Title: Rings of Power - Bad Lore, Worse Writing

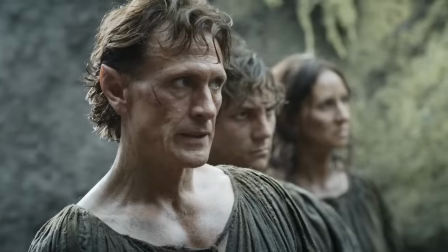4671s
The warden doesn't want to cut down the tree. Because the writers know fuck all about elves except the most superficial things, they decide to have a rebellion to save the tree.
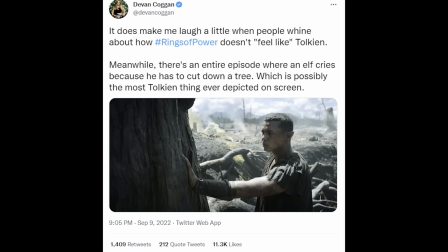4683s
There is a tweet that says this is the most Tolkien of all the things. Shills, just get in the fucking sea.
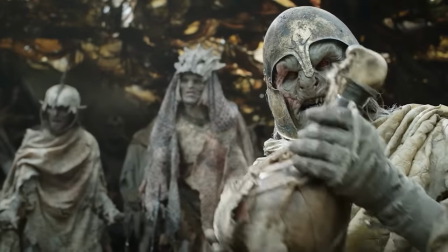4689s
The head orc guy randomly then promises water rations. But...
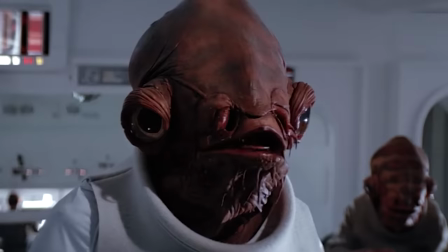4694s
Why? I mean, it's self-evidently a trap. Surely no one is going to be a silly fuck and take the water.
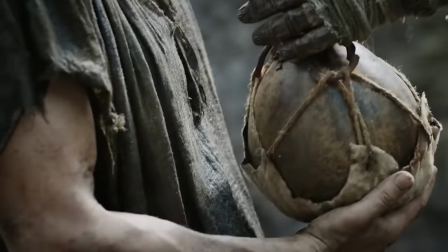4700s
Nope, the warden is a silly fuck and he takes the water.
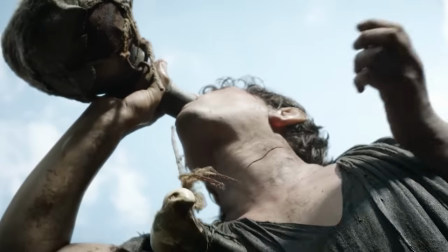4703s
He passes it around, and some random we don't know or care about gets his throat cut, and the show goes all slow-mo and the music gets very sad.
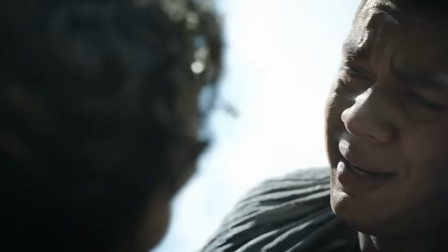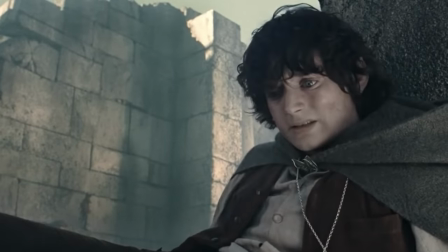4716s
As though we're supposed to feel really deeply sad about whoever the fuck this is.
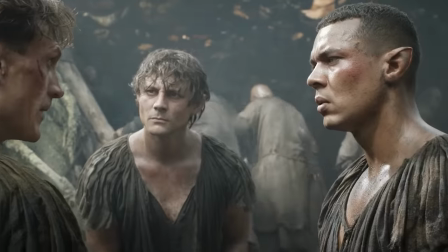4722s
The problem is, I'm pretty sure the only line we've had exchanged between him and any other character until this episode is something about him smelling. Praise where it's due, the choir music here is lovely. This is something McCreary has shown he's quite good at.
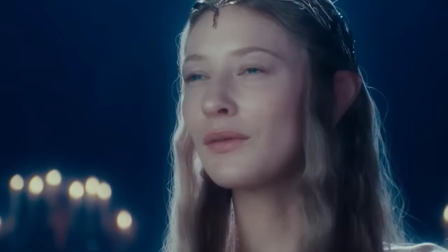4735s
There have been a few occasions now where things have slowed and quietened down, and he has deployed the choir to good effect.
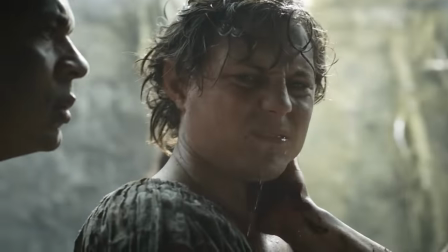4741s
The problem is that the music is trying to evoke emotions that we just don't have for what we're seeing.
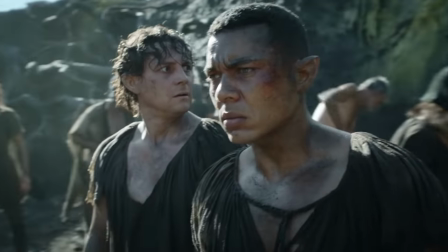4746s
We've only just arrived. We barely even know our protagonist in this scene. Don Lemon is, for all intents and purposes, a plank of wood with a face drawn on it.
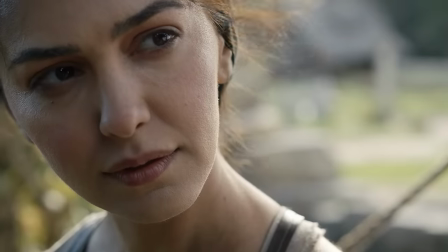4754s
All we know of him is that he fancies that woman, still don't know her name.
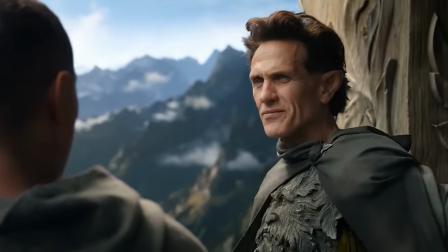4759s
We absolutely do not know the warden, although we know about as much about the warden as we know about Don Lemon.
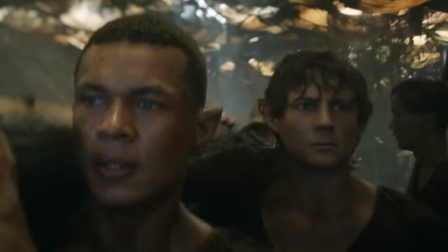4765s
This is the first time then we've spent any meaningful time with him. And we absolutely know nothing whatever the fuck about the random guy they have just decided to kill.
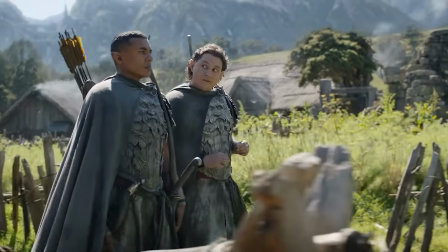4773s
I think we maybe seen him once before. He's basically just an NPC. He has no established relationship with Don Lemon.
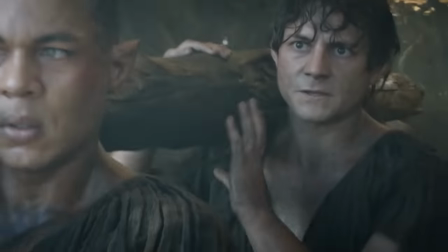4780s
He has no relationship at all with the audience.
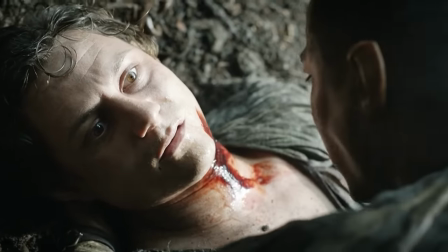4783s
He has no relationship with the plot, except that the plot needed to sacrifice an NPC in this moment.
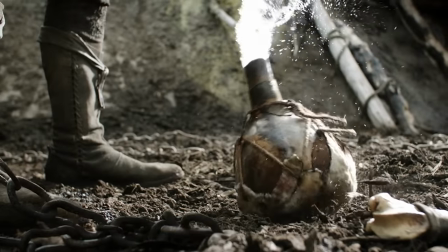4790s
But anyway, everything slows down, we get the pretty choir music, and Don Lemon is very sad.
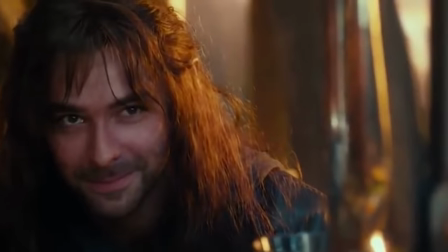4796s
And the show is blatantly reaching out to pluck on our heartstrings, but we haven't even got that instrument out yet.
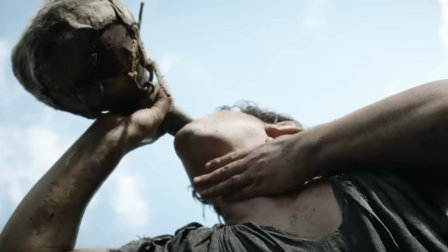4803s
We've had no reason to. This is all just stuff happening. It's paint by numbers.
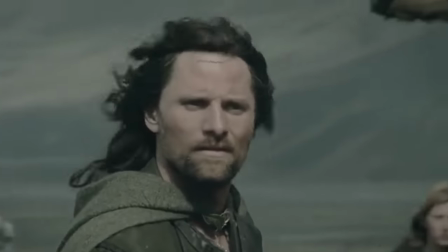4808s
It is entirely unearned. Hell, compare it even with Hammer in The Two Towers.
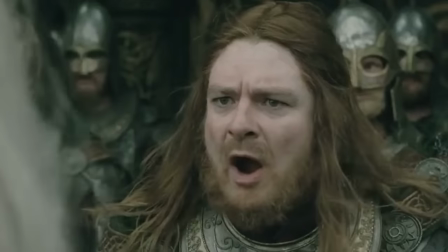4813s
Hammer is Théoden's door ward. He's the guy who greets Aragorn, Gimli, Legolas, and Gandalf and tells them to hand over their weapons.
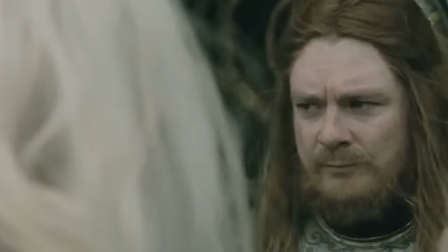4820s
We know more about him than we know about this elf guy.
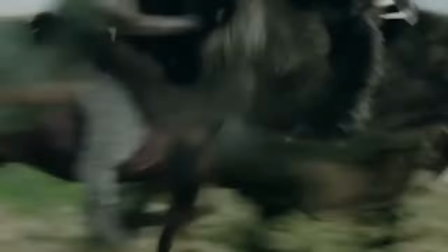4824s
Hammer is killed by a warg on the way to Helm's Deep, and the film doesn't so much as pause to take a breath to linger on that.
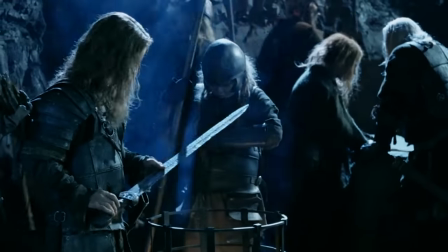4830s
We're invited then to feel a bit sad later when we meet his son, but that's it.
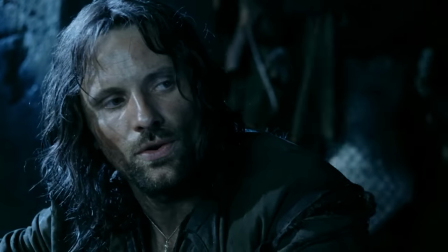4834s
That's quite subtle, but then you make the connection, and you realise that this is what war entails, and no one really has time to mourn yet.
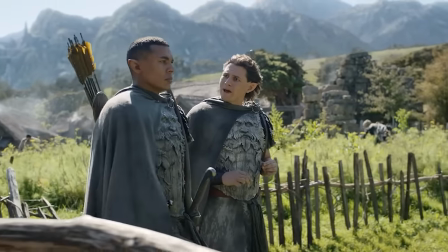4841s
Rings of Power, though, is taking a character with less development than fucking Hammer and portraying it as though it were the death of Boromir.
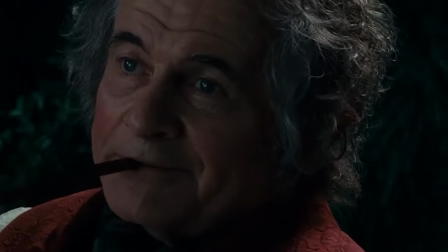4849s
It's just a very, very strange choice.
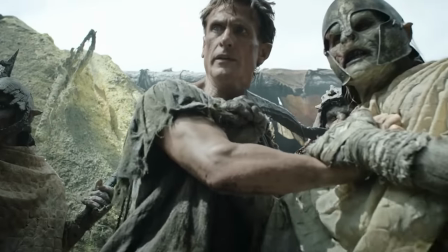4853s
And it doesn't even add anything to the show because we get straight back to the argument about the tree, and Don Lemon agrees to cut it down and save everyone's lives.
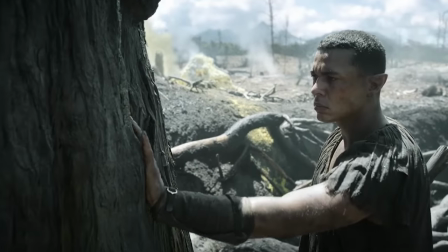4862s
He apologizes to the tree, he has a bit of a cry. Such Tolkien.
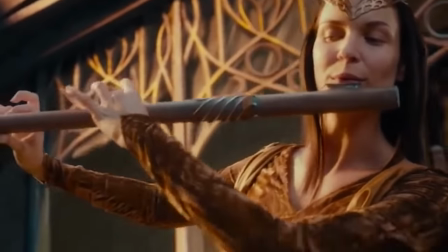4867s
The music tells us that this is all very significant, and it's supposed to be.
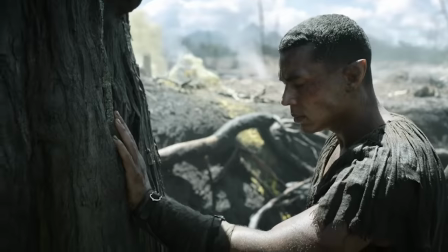4872s
We know the elves do love nature, but absolutely nothing about this scene has been earned.
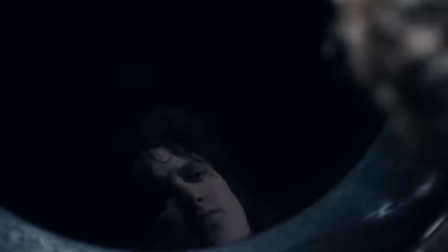4876s
And then, because the show can't resist its panoramics, it does decide to do more damage to its setup.
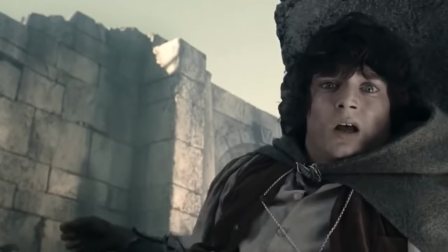4882s
Orcs tunneling to avoid detection? Nah, needn't have bothered. They can just burn and defile whole areas of woodland along the line of their tunnel.
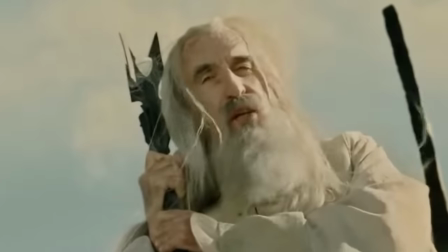4889s
They can build a massive fucking trench. And nobody gave a shit. Christ in a Prius.
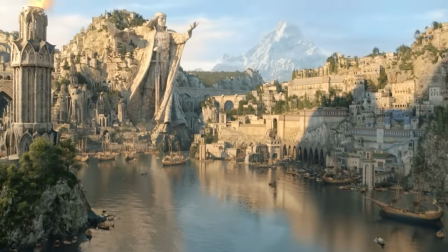4895s
Anyway, back in Numenor, Mighty Morphin Power Elf is sneaking off,
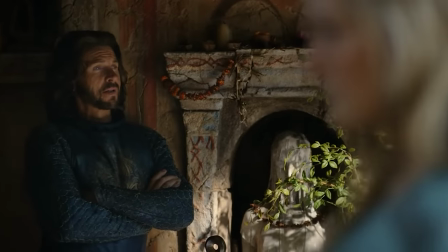4899s
but Ocean Man just happens to arrive in precisely the right place at the right time to catch her, and so she naturally threatens to kill him.
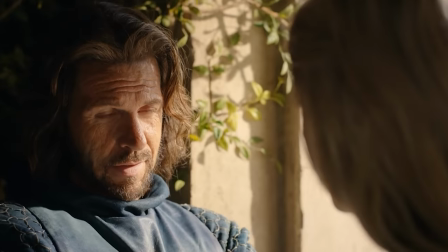4906s
This is just her default setting. I don't mind Ocean Man, by contrast. I think he can act.
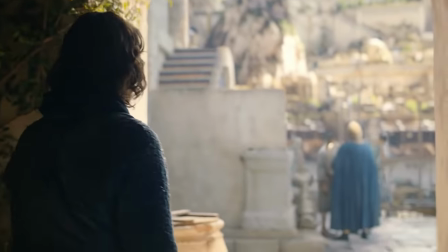4912s
He also gets some half-decent lines. But here, he is done a dirty, because he's been used as one of the most glaring contrivances in the show so far.
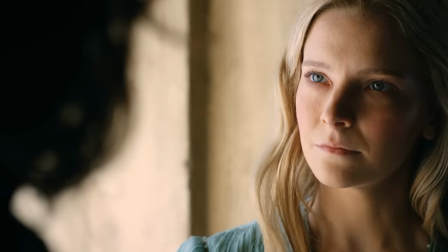4920s
We learn he speaks Elvish. She asks how he knows it. He says, it's still taught in the Hall of Lore back at his hometown.
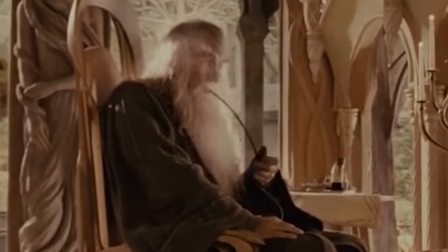4928s
And so, for,
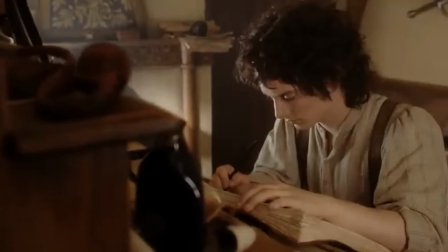4930s
reasons, I guess, because the writers couldn't think of any other way to get the plot moving again, they're off across Numenor.
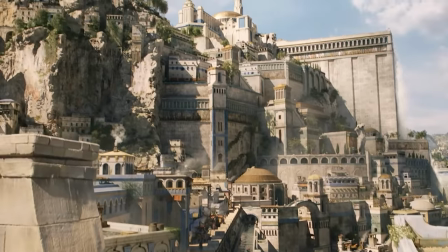4938s
Immediately, she knows exactly where they're going. He says it's a short ride.
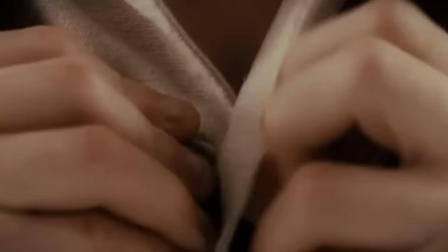4942s
She says, did you say ride? And no, this is not an invitation for them to fuck,
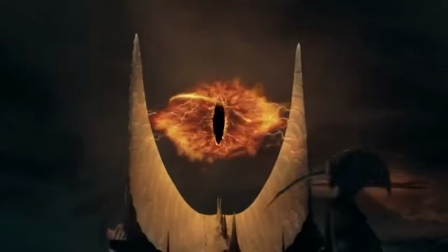4947s
but it is the prelude to our eyes getting fucked by perhaps the most cringe slow-mo shot in the last decade's worth of slow-mo shots.
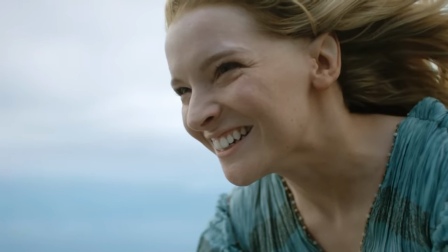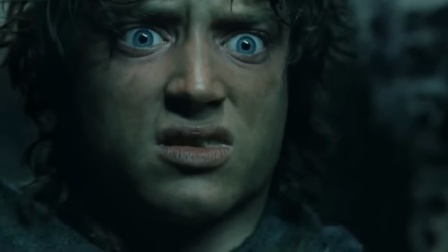4962s
Ooh, that's embarrassing. It gives one of McCreary's motifs a chance to try and impress itself upon us, but we are quickly distracted by this wanton self-indulgence.
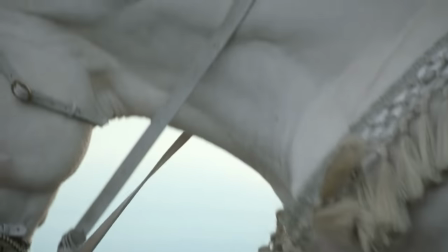4972s
It kind of works for the horse, it kind of works for the dress.
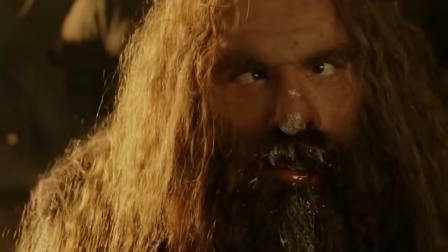4976s
It categorically does not work for the face. Humans generally look a bit weird in ultra slow-mo anyway,
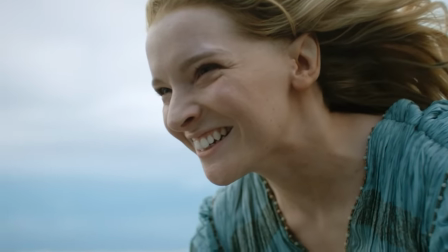4984s
but they look especially weird when they've been told that they have to look overjoyed, but have no real idea how to convey that emotion. Mighty Morphin Power Elf doesn't look happy here. She looks like a bit of the saddle has gone up somewhere it shouldn't have, and because we're in very slow motion,
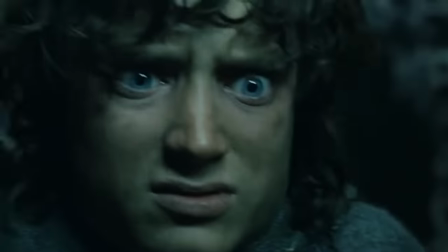5001s
she is stuck like that, in pain, grimacing in much the same way as the audience is.
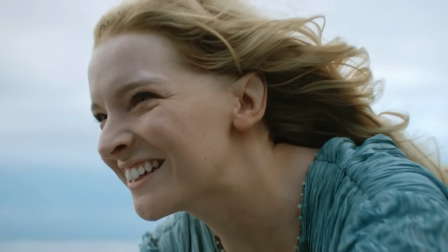5006s
There's absolutely no reason for this shot.
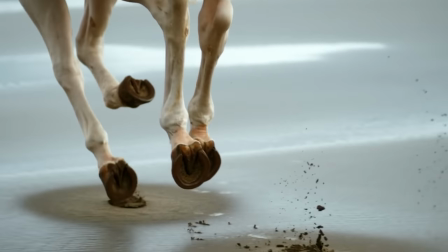5009s
Again, you could have fixed it with a simple alteration. Keep the slow-mo for the horse and the dress, speed up again, all the way or near enough, for the face shot.
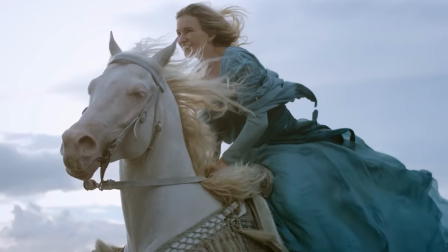5017s
Also, I don't know, maybe get her a new face, or at least ask her to try another expression.
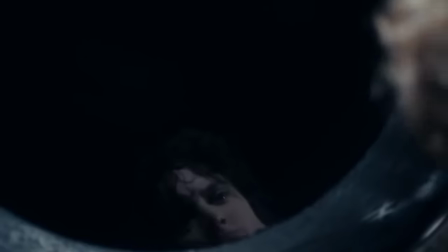5022s
I assume they had multiple takes of this. Is this really the best one they had? The Jackson films had their slow-mo moments, of course, but these were A, seldom this slow, and B,
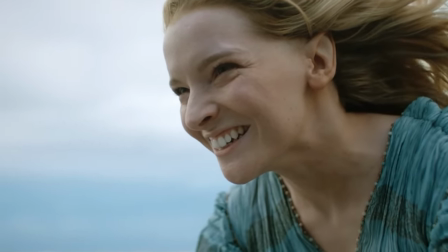5032s
seldom this slow on facial close-ups, and C, seldom deployed this pointlessly.
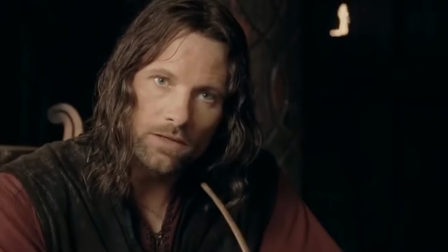5038s
They were used in the main to convey a point.
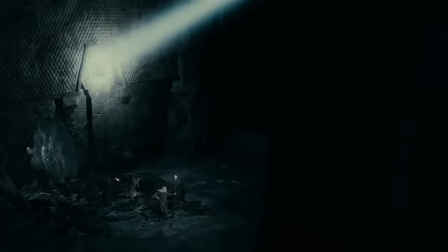5041s
The reaction to Gandalf's fall, which masterfully contrasts with the pace and freneticism of the preceding chase, and provides payoff to the still tension of the fight with the Balrog.
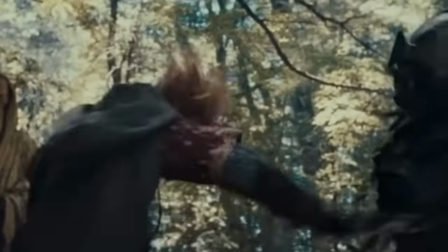5050s
Then Boromir's doom when we realise he's going to die, but he has resolved to lay down his life for his friends.
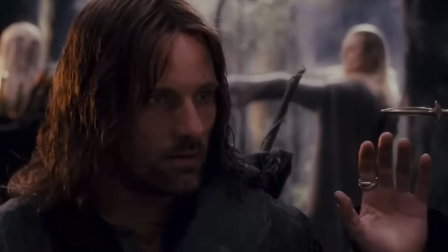5055s
There are a couple that are only used for contrast purposes, like the Nazgul chasing the hobbits through the woods in Fellowship,
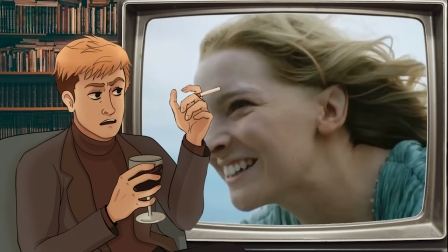5062s
for example, but by and large they all add value to their scenes and perform some sort of dramatic purpose.
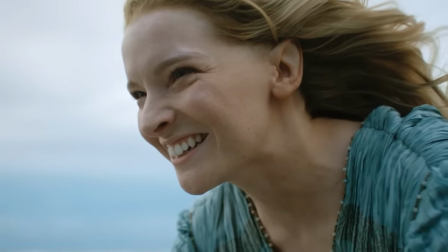5067s
This shot, though, well, it adds a bit right up until the face shot.
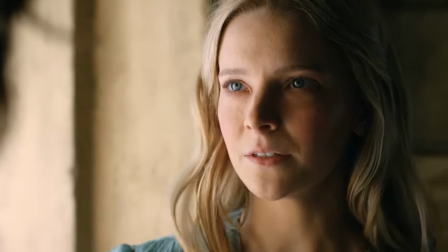5073s
Mighty Morphid Power Elf isn't a bad-looking lass, normally, but here,
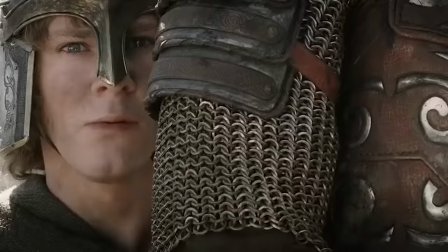5078s
penises across the world did shrink and be downcast with much fear and suffering.
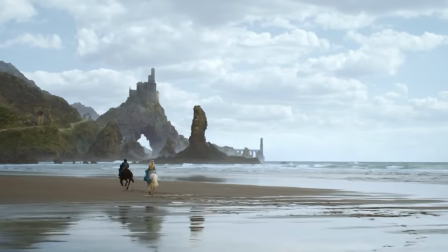5084s
The shot closes with a random lingering focus on a piece of rock that looks
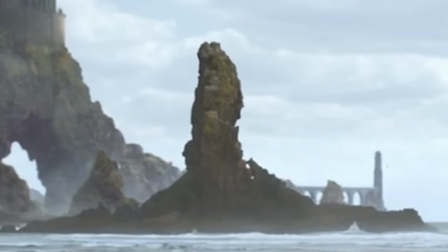5088s
like the geographic embodiment of whatever it was she accidentally sat on to make that face,
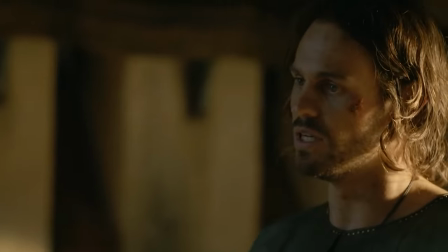5093s
and then we cut back to Hunk, who is trying to black himself a job as a smith.
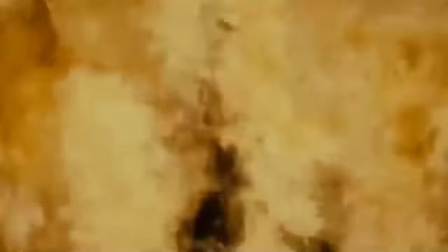5098s
This, by the way, is evidence for his Sauron-ness. Sauron was known in his time as a master smith.
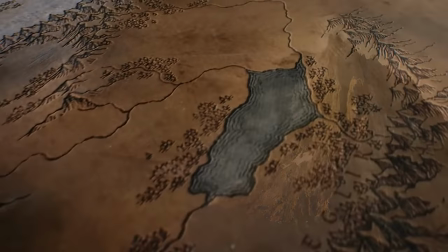5104s
He was also a shapeshifter, with obvious ties to the Southland, since these will eventually become Mordor.
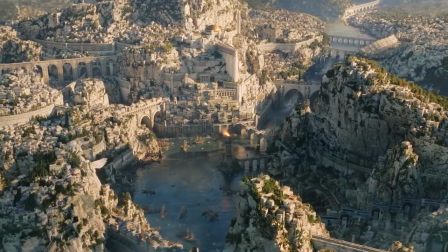5110s
He also needs to reach Numenor in order to corrupt it from within, and given this show's penchant for speeding up the most relevant details,
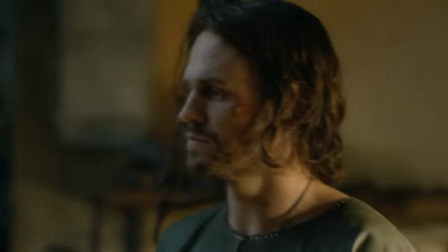5117s
the fact he is already here would be very convenient for the writers.
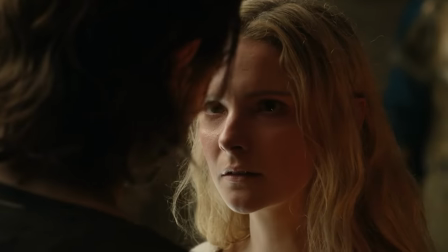5121s
There is other evidence too, some of which we will see later, such as his penchant for manipulation.
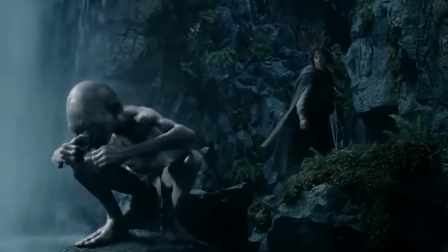5126s
The show is trying to throw us a bait to distract us.
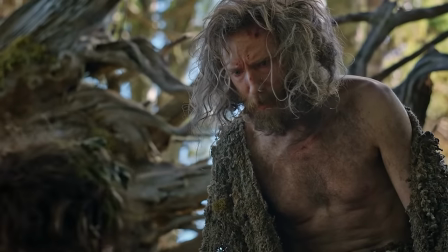5130s
Even Steve in the last two episodes was, I think, designed in part to have us asking whether he might be Sauron after all.
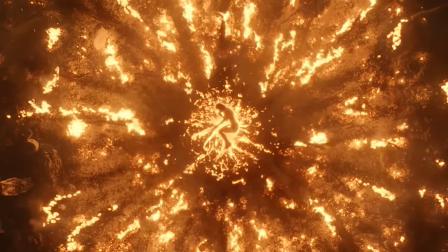5138s
His lying in the fiery meteor crater, for example, resembles a flaming eye.
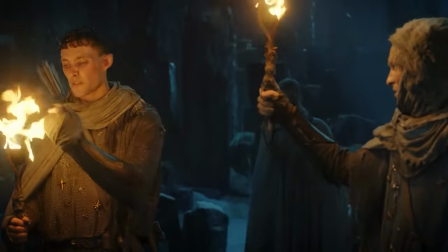5142s
The fire around him is not hot, and cold fire is established in episode 1 as being evidence of great evil. His arrival in a meteor is not too dissimilar to his preferred mode of transport at the end of The Hobbit,
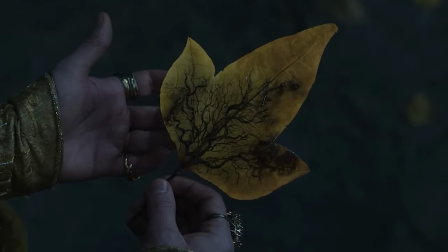5154s
while it also seems to bring death alongside it, the blackening leaf in Gil-galad's hand,
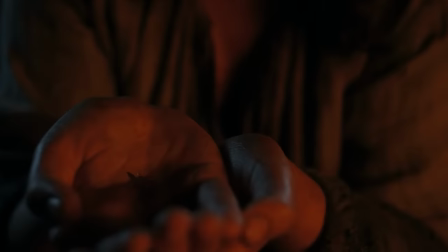5159s
later the dead fireflies in his.